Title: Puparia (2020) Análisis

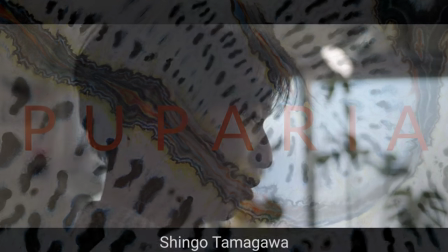(0:05)
Puparia es un cortometraje hecho por Chingo Tamagawa sobre...
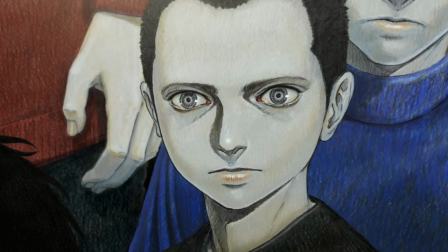(0:10)
La verdad no estoy seguro sobre qué trata, pero vaya que en 3 minutos este cortometraje me llevó por una montaña de emociones que fueron
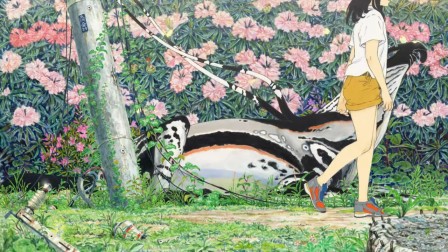(0:18)
desde qué diablos estoy viendo hasta una hermosa y un tanto melancólica empatía.
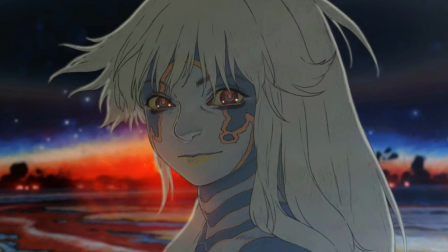(0:24)
Antes de hablar de los visuales y la música y lo que creo que significan, te recomiendo que lo veas.
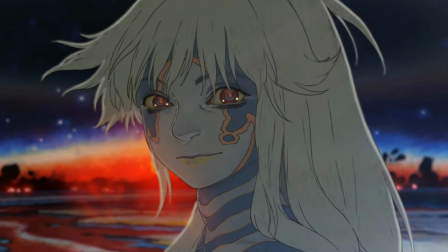(0:29)
Y luego regreses a este video, ya que va a ser mucho más interesante discutir este cortometraje que tomó 3 años en hacerse si primero lo ves.
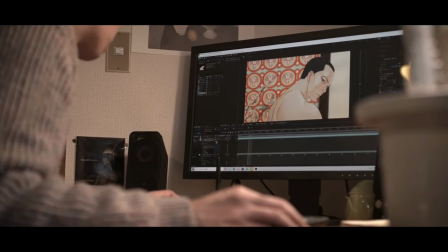(0:41)
Chingo Tamagawa es un artista y animador japonés mejor conocido por trabajar con Studio Sunrise,
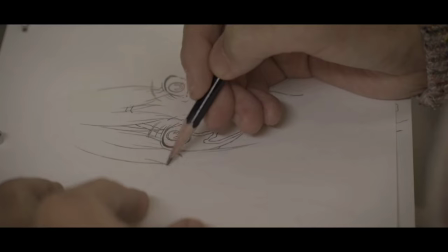(0:47)
quien tras 5 años en la industria se desilusionó tanto de esta que renunció y dejó de dibujar por más de un año.
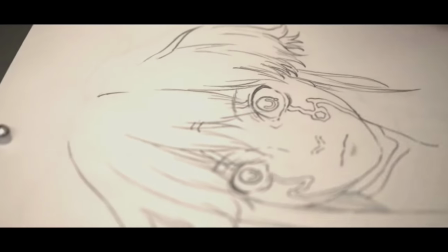(0:54)
Durante ese tiempo comenzó a pensar en crear algo de manera independiente, algo que lo representara como artista. Así nació Puparia. Entre las influencias de Tamagawa para este cortometraje se encuentran a Hayao Miyazaki,
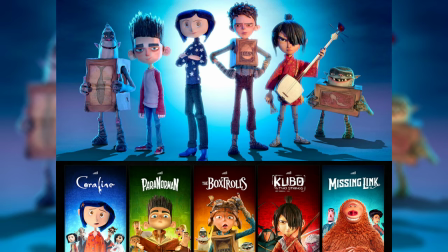(1:09)
Hideki Anno, Laika Studios y Spider-Man Into the Spider-Verse.
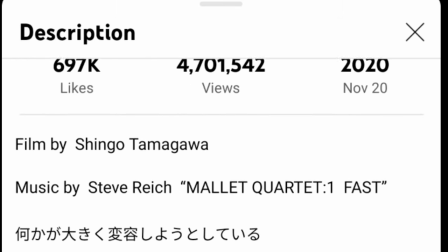(1:15)
El cortometraje fue publicado el 20 de noviembre del 2020 en YouTube y a la fecha tiene sobre 4 millones de vistas,
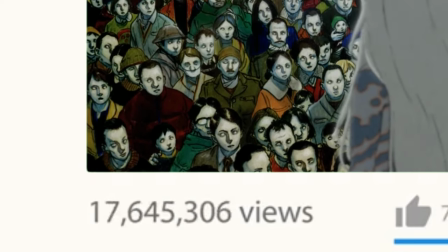(1:23)
pero debería tener muchas más.
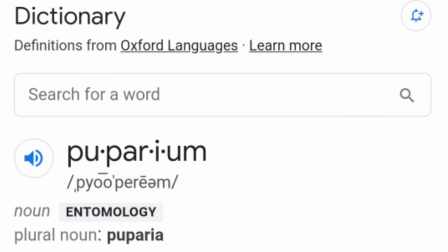(1:28)
Puparia viene de la palabra en inglés puparion o en español pupario.
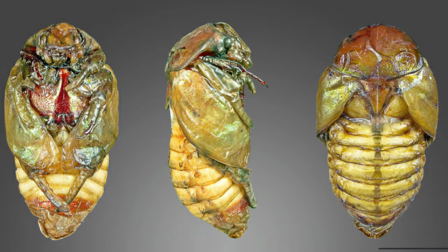(1:33)
Esto es la cutícula larval que envuelve a la pupa o a la crisálida, en otras palabras metapop o kakuna.
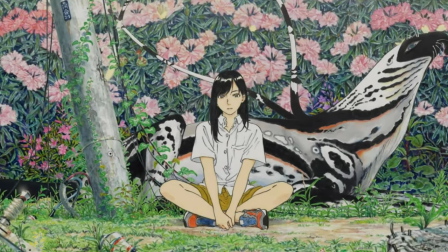(1:40)
Así que si nos queremos ir filosóficos, el título es una referencia a la transformación y la necesidad de esta.
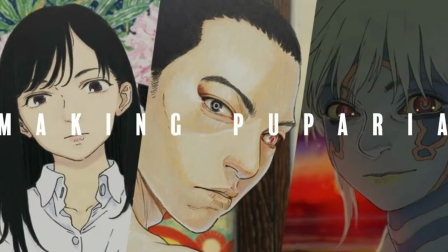(1:46)
En el documental 3 minutos 3 años haciendo de Puparia,
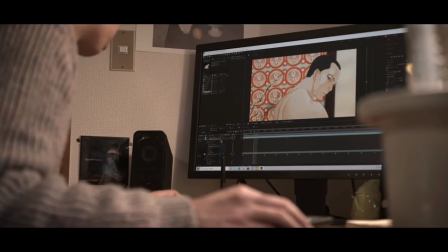(1:51)
Tamagawa dice, no importa lo mucho que trabajes, animación es algo que es consumible.
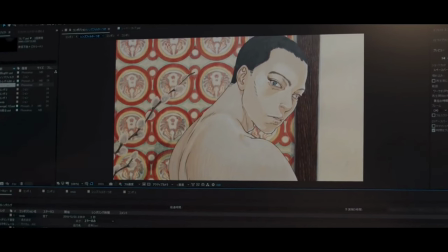(1:57)
En orden de comenzar a entender aunque sea de una manera superficial este cortometraje, también deberías ver el documental,
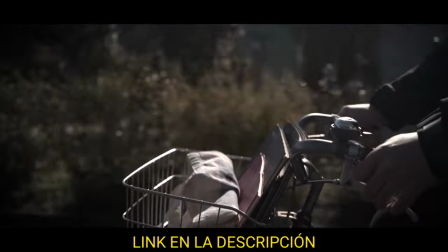(2:04)
ya que más que una historia con una estructura narrativa convencional, Puparia es un mensaje y un manifiesto por parte del artista,
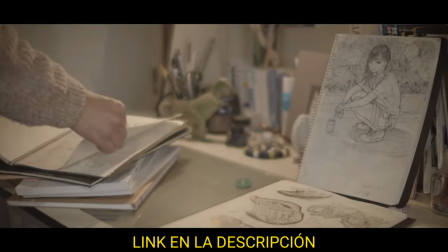(2:12)
con el cual quiere desafiar el estilo e historias que tradicionalmente vemos en las animaciones japonesas. La presentación comienza indicando por 7 segundos que es un trabajo independiente. Y si has llegado a esta parte del video y viste el cortometraje y el documental, sabes que dejar claro esto es importante para Tamagawa.
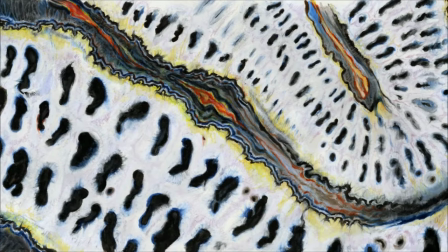(2:33)
La primera toma es el paneo de un hermoso fondo abstracto, que me hizo pensar en piezas de artes, la naturaleza y hasta la vida microscópica.
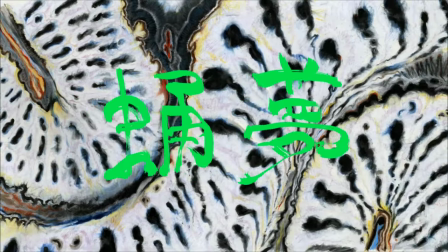(2:42)
Dicho visual está acompañado de la sincopada composición Mallet Quartet,
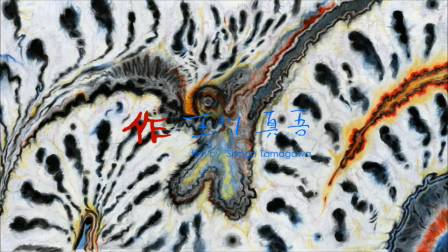(2:46)
que con el dúo de marimbas con el que comienza la composición brindan una energía natural pero a la vez misteriosa para la apertura. La imagen se disuelva negro y casi con exactitud en los 30 segundos tenemos la primera escena.
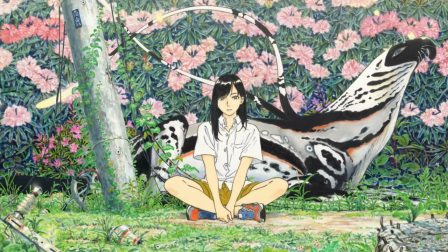(3:02)
Una joven está sentada en lo que a primera vista puede parecer un jardín de flores hermosas,
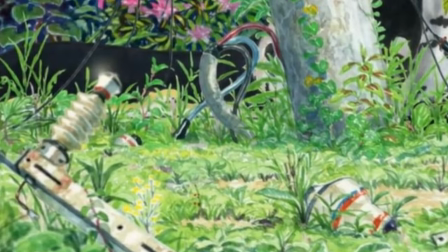(3:07)
pero si miramos con detenimiento podemos identificar que es las ruinas de una ciudad, o al menos un lugar abandonado que la naturaleza volvió a retomar.
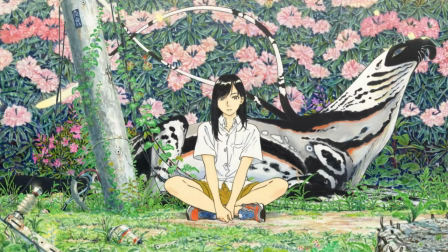(3:16)
Vemos lo que parece ser un poste de luz con pedazos caídos y maleza por doquier.
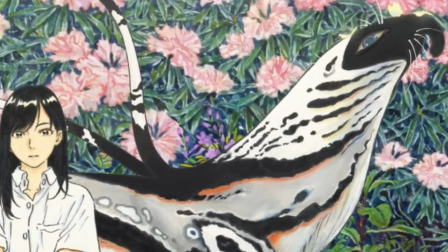(3:21)
Detrás de la joven hay una criatura que parece extraterrestre, pero a la vez tiene rasgos familiares.
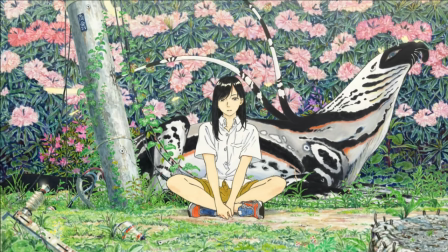(3:27)
Además es curioso ver cómo las mariposas son atraídas por la criatura, lo que para mí dice, naturaleza es naturaleza no importa de dónde venga.
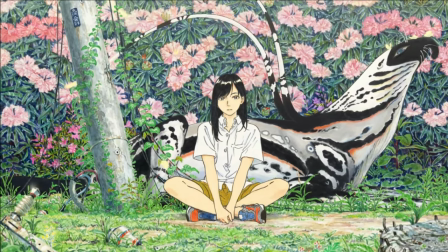(3:36)
Cabe mencionar que las mariposas están brillando de la misma forma que las antenas de la criatura.
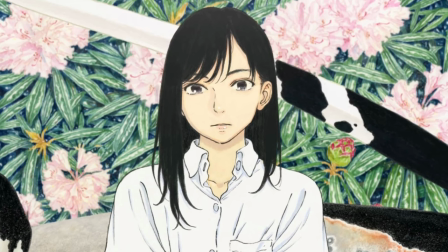(3:41)
Hay un close-up a la chica quien parece estar en un trance observando algo, quizás a nosotros como público.
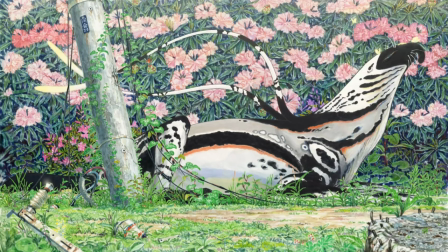(3:47)
Finalmente, la joven decide levantarse e irse tranquilamente de la escena. ¿Qué representa esta escena?
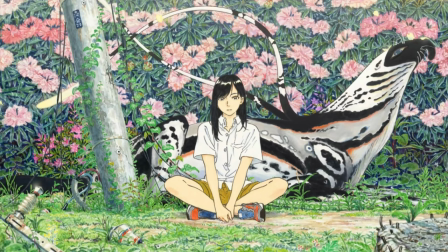(3:53)
Para mí, representa a la naturaleza reclamando su lugar por encima de las comodidades modernas.
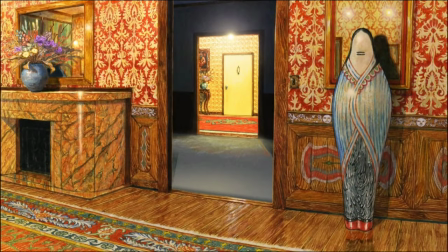(4:01)
La puesta de la segunda escena nos muestra tres habitaciones.
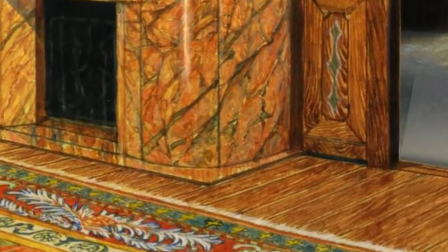(4:04)
El nivel de detalle en los patrones de esta escena es incluso más ridículo y hermoso que el anterior.